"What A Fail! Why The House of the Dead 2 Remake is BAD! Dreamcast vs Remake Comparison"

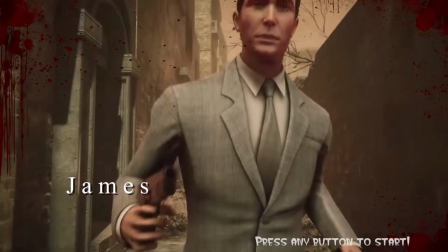Now, in years past, I was a college professor of film and television, and when I would talk to my students about the composition of a shot,
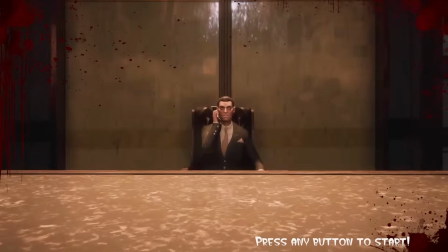I would talk about where you want to draw the eye's attention to. You do not put anything in the scene that is going to make the viewer look in a direction you don't want them to,
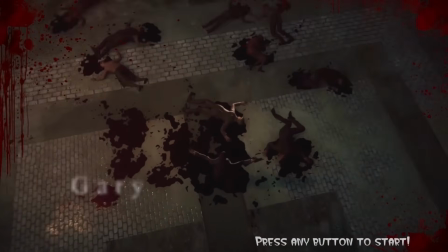unless you're trying to actually do some sort of visual trickery or sleight of hand to distract them intentionally.
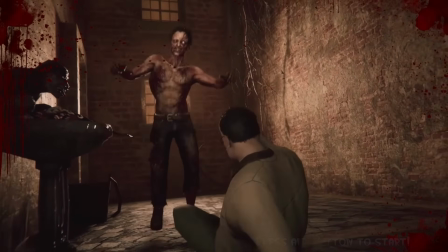This filter just looks like they were taking a PNG file, threw some transparencies over it,
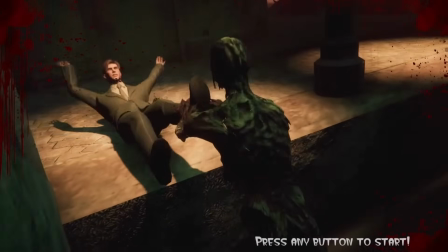and thought it looked good, and while it isn't the ugliest thing in the world, it just doesn't fit the overall theme,
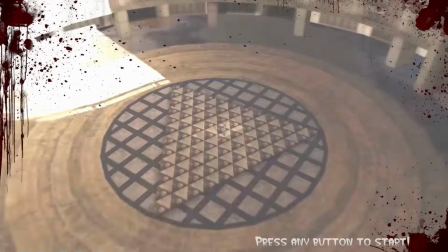and again, it causes a visual distraction. Yes, this is the same same basic shot composition and structure as the original intro to the House of the Dead.
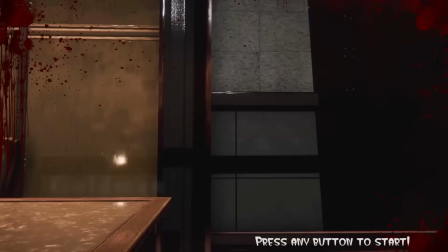It just doesn't have anywhere near the impact. When Goldman shows up here, he is evenly lit, which is a problem.
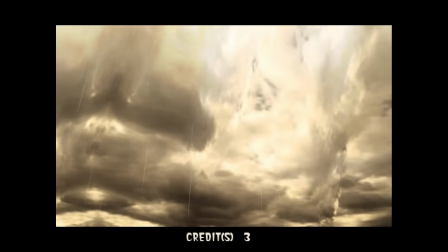When we move over to the introductory sequence of the House of the Dead 2 on Sega NAOMI,
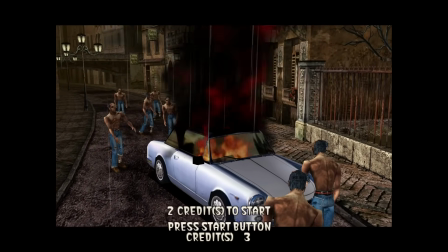you're going to see, one, we do not have that blood splatter effect over the top, so we can focus on everything that's going on,
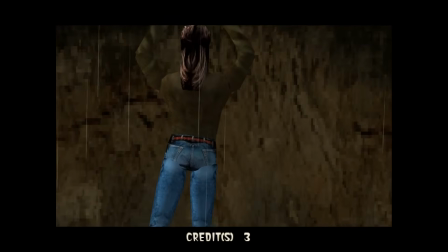and it just presents a way more cohesive visual language.
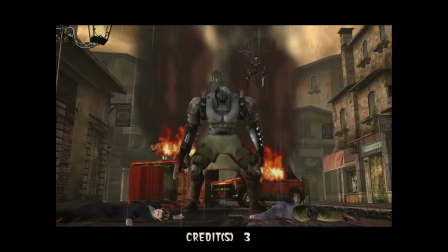I know on the channel a lot I talk about, air quotes, the vibe, and what I mean when I say that is just the overall feeling you get when you look at and play a game.
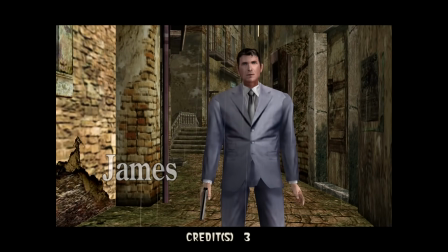The world building in the House of the Dead 2 and the entire House of the Dead franchise has always been top notch.
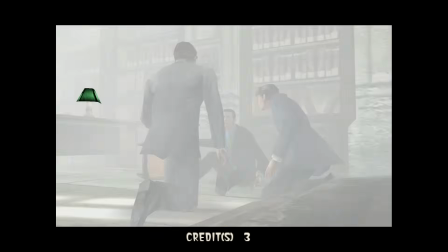Obviously, a light gun game isn't the most complicated genre in the world,
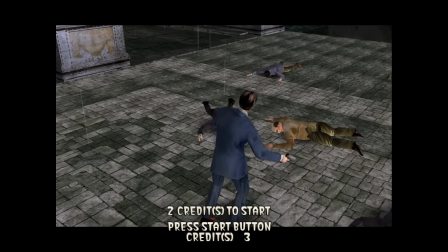so you really have to excel at it by building a world, an environment, and a story that the player is invested in,
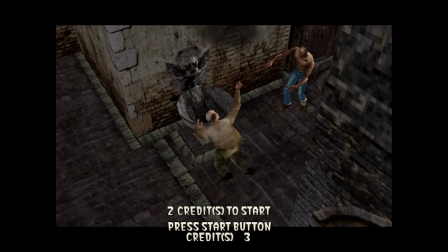and Sega was absolutely the top at doing that in the arcades in the 90s.
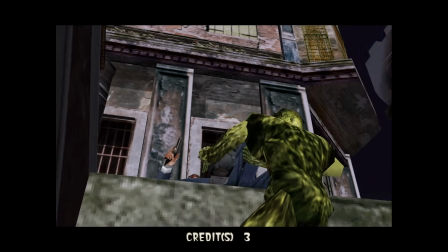Watching this introductory cut sequence, you get story beats from where you're going to be later on in the gameplay, and it excites you and makes you want to get closer to it.
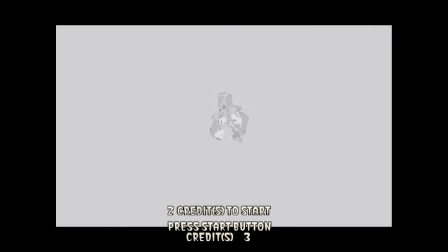And again, all of the graphics and all of the colors and the times of day just work, and as Goldman comes in here,
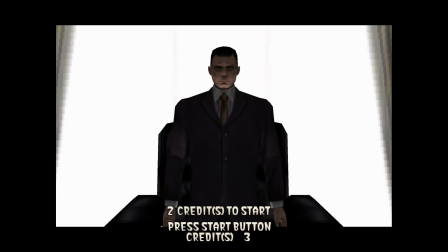you're going to see as he stands up, his face is obscured in shadows because he still should be a mysterious figure until the end of the game.
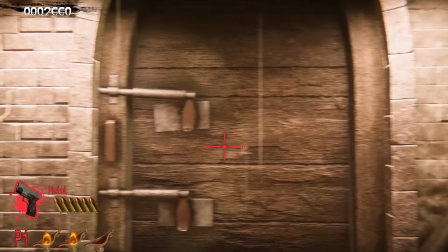Changing that shadow changes what you know about Goldman as a character before you actually meet him, and that just is a problem.
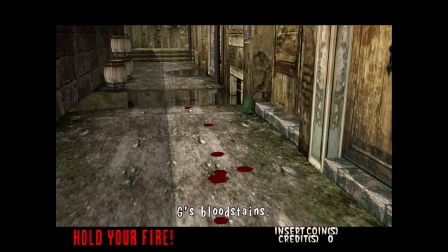Yes, it's a small problem, but these are the type of things that a professional art director from a game development studio should be thinking of.
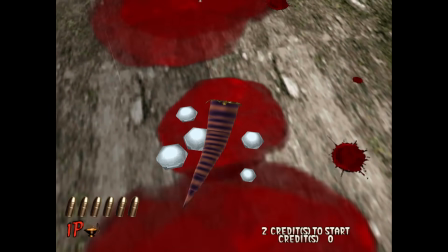You should be going through the source material and understanding how the visual storytelling informs the player as to what they're supposed to know and what they're not supposed to know yet.
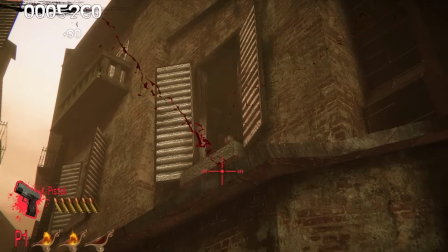That one shadows the difference between ambiguity and absolute clarity, both figuratively and literally.
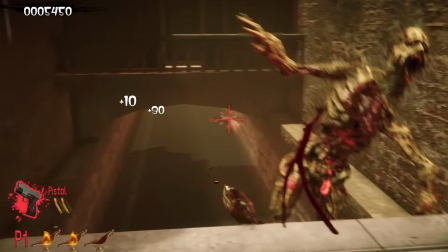And again, as we move through this back alley here,
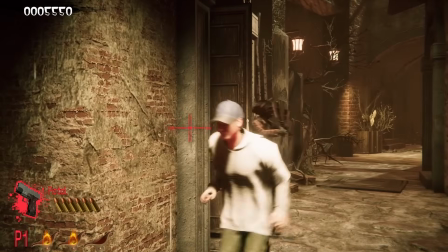this yellow filter over the top is starting to kind of look like a Call of Duty filter from the Xbox 360 and PlayStation 3 era,
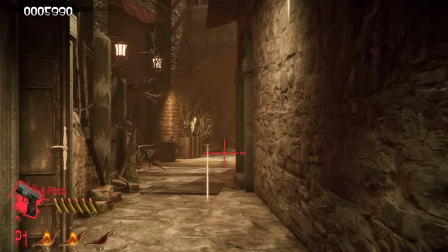where everything had to have that piss brown color over it.
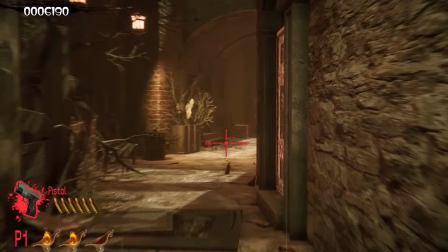We got rid of it, we don't want to go back to it, and it doesn't fit the overall environment as far as something like the House of the Dead is concerned. And again, that is just something that we really don't want to have here, and it's something that we have to encounter the whole time.
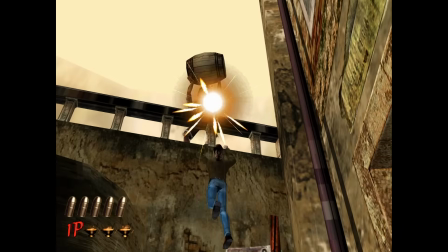Where we move back to the Dreamcast version, you get that dramatic sky,
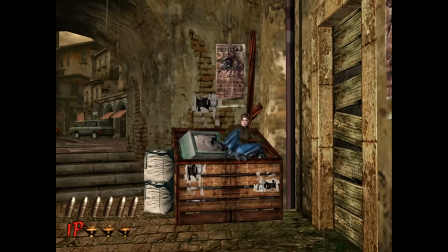but you otherwise get a slight yellowing, and that is just based upon the color of the brick in the environment.
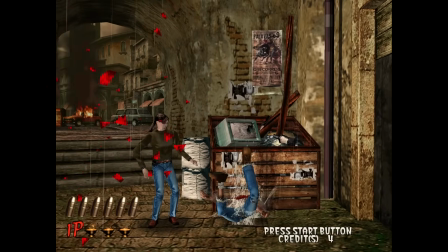And as this woman comes up here after we save her and she gives us a health up, you're going to see it's basically in the shape of a health up.
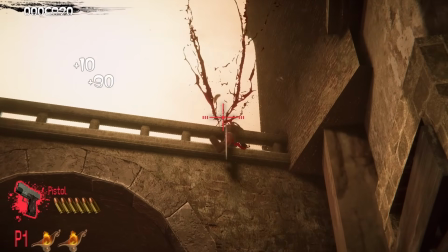When we do the exact same thing over on the remake side of things, I don't really even care that they switched the barrel out from wood to metal, but it just doesn't look the same.
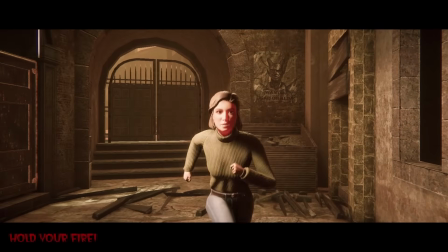The animations aren't as good, the ragdolling drives me nuts, and whatever she hands us does not seem like a health up.
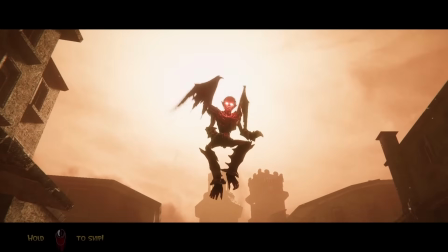And as we get into the first boss battle, I started thinking to myself after I did the first video, where have I seen this weird yellow filter before?
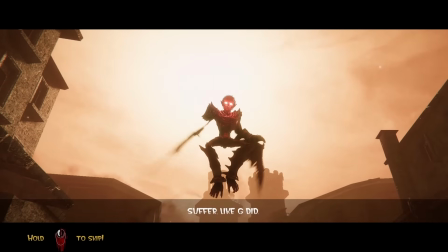Because I definitely have seen it, and I knew it was in a light gun game and horror based.
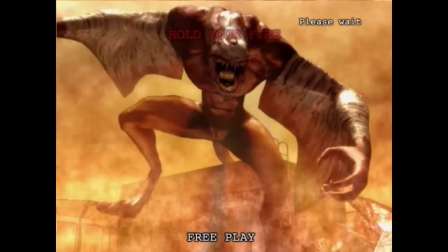Then I remembered about 3 years ago, I talked about Silent Hill the arcade, and there's nothing about Silent Hill that should remind you of the House of the Dead in the appearance.
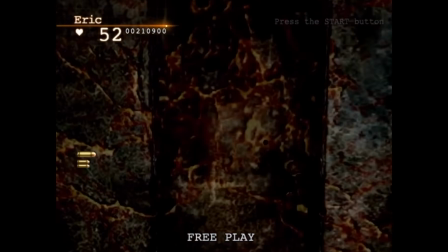But the voice acting and the change in intonation drives me nuts too. Go ahead and listen to 2 sound samples, and I'll be right back with a little bit more explanation.
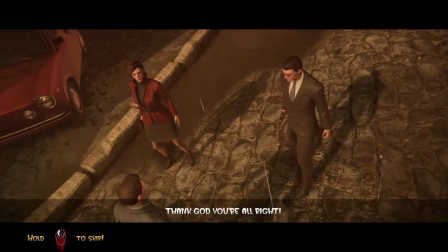Amy, Harry! Thank God you're all right. What the hell's going on in the city?
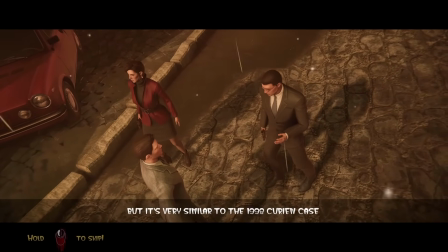Don't know, but it's very similar to the 1998 Curian case. That case?
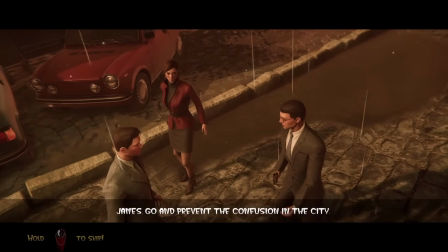James, go and prevent the confusion in the city. Okay. Let's meet at Sunset Bridge.
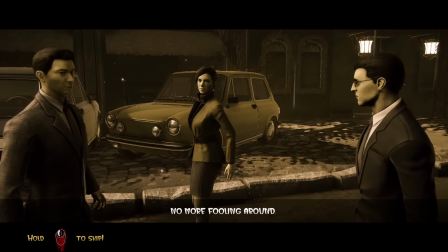We're counting on you, James. No more fooling around! Amy! Harry!
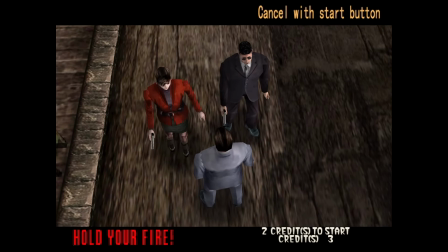Thank God you're all right. What the hell's going on in this city?